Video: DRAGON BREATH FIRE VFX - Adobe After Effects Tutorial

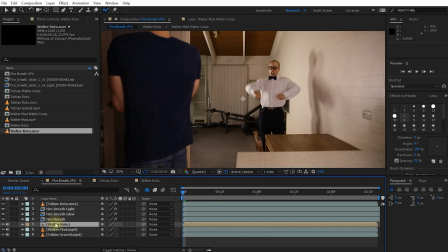Let's return to our Fire Breath VFX and let's disable visibility on the Walter Roto layer because again we don't need to see it and I'm also just going to hide it just starts out of the way let's drag the Walter Rotocomp into our composition and I'm actually going to drop it below the
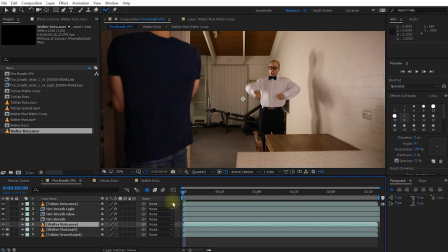fire breath layer so that the smoke and fire sits on top of this layer so if we now scrub halfway through nothing has
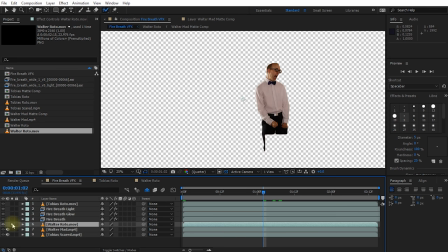changed but we now have a Walter Rotocomp which is really just this one layer of Walter sitting in there and what I can do is I can change the blend
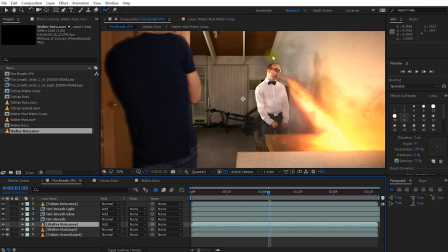mode of this layer over to add and it'll essentially just add light onto Walter and it'll just make him look a little bit more realistic in that shot
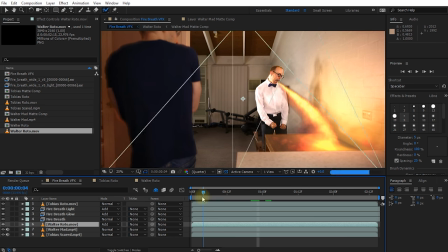however not quite done yet for one the color seems a little bit off and he's also just popping in like right there he's just going
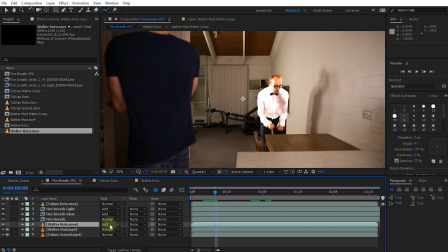from no lighting to full lighting which looks really weird so let's bring up the opacity for the Walter roto layer let's enable the stopwatch
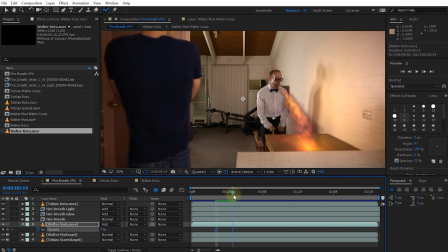icon on the opacity and bring this down to zero let's scrub forward a little bit to maybe about here is where I want to have him fully lit by
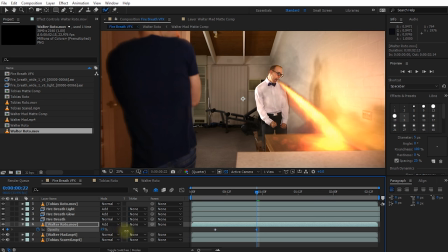this fire. So let's bring the opacity up to maybe around the 60% or so. So that actually looks a whole lot more realistic. But I also want to tint him a little bit yellow and a little bit orange just so it kind of blends in a bit better. For that let's go to our effects and presets and apply a curves effect.
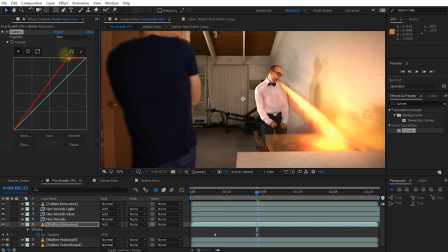Let's come down into the red channel and let's just push a little bit more red into it. So it just looks a little bit more reddish tinted by this fire. And I'm going to come into the green channel and bring this up a little bit as well so it kind of just gets a little bit more of an orangey color tinge which feels a bit more realistic to the fire.
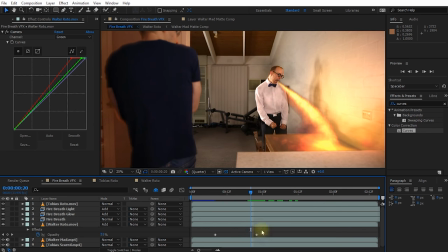And that actually looks pretty good. Let's collapse everything. Let me make this a little bit bigger.
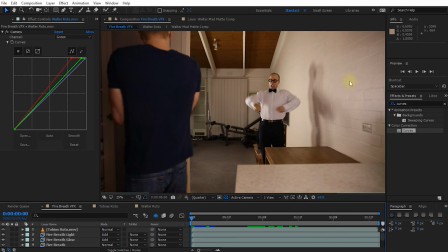Let's rewind our composition and playback our final fire breathing effect.
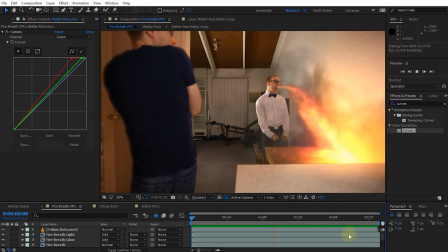Please leave me some comments down below whether you enjoyed starting out by compositing together the final effect first before we start
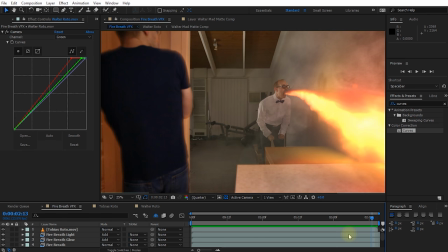diving into all of the details of Houdini or whether you actually prefer going through the entire process start to finish. Before I let you all go I do want to say thank you to Intel for doing this sponsorship deal with me and of course for this massively specked out PC they sent me.
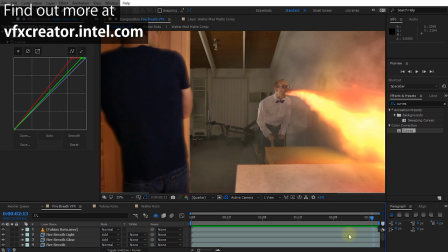Overall I'm actually pretty impressed with the performance of the hardware and I feel I've really tried to push the limits with rendering for weeks on end in Houdini and throwing all sorts of 4K footage at it. The i7-6950X processor with a crazy 10 cores,
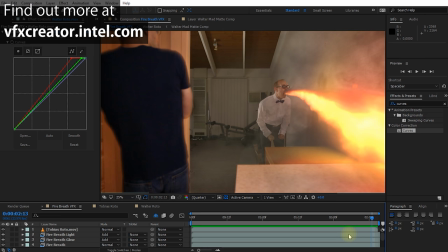I personally felt especially useful when going crazy with multitasking and doing rendering and exporting and video editing all at the same time. The 750 series drives did extremely well in my local tests. Unless you start to pull in huge amount of data into your projects all at the same time though,
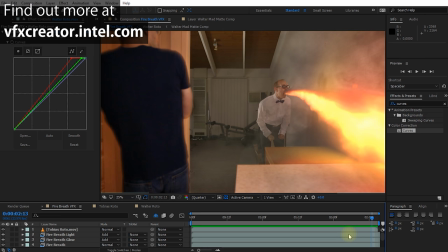I felt the bottleneck was much more on the CPU than necessarily the hard drives, but I'm pretty sure I will find a good use for the hard drives soon enough.
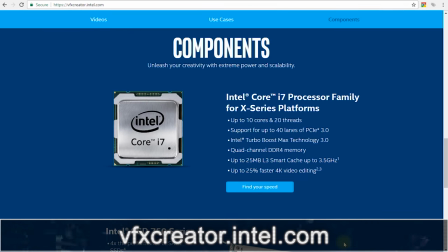If you're into filmmaking or visual effects and you do want to find out more about the top-of-the-line Intel hardware or maybe you just want to see my latest facemail tutorial,
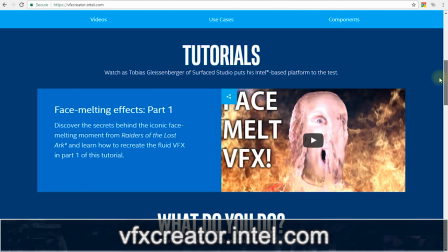make sure to go and check out vfxcreator.intel.com. And that's all there is to it. Now I will go into the details of how to create your own custom file within Houdini in some later tutorials. Just leave me some feedback down below whether you're actually keen on it. I really hope you enjoyed this tutorial and if you did, please show your support by liking, favoriting and sharing it with the world. If you want to see some more cool filmmaking and visual effects tutorials just like this one don't forget to subscribe and as always if you do have any comments questions or suggestions just leave them down in the section below. I also want to say a big thank you to everyone at Intel for the opportunity to work with them and for all of the support and to everyone else thank you very much for watching and until next time I will see you later.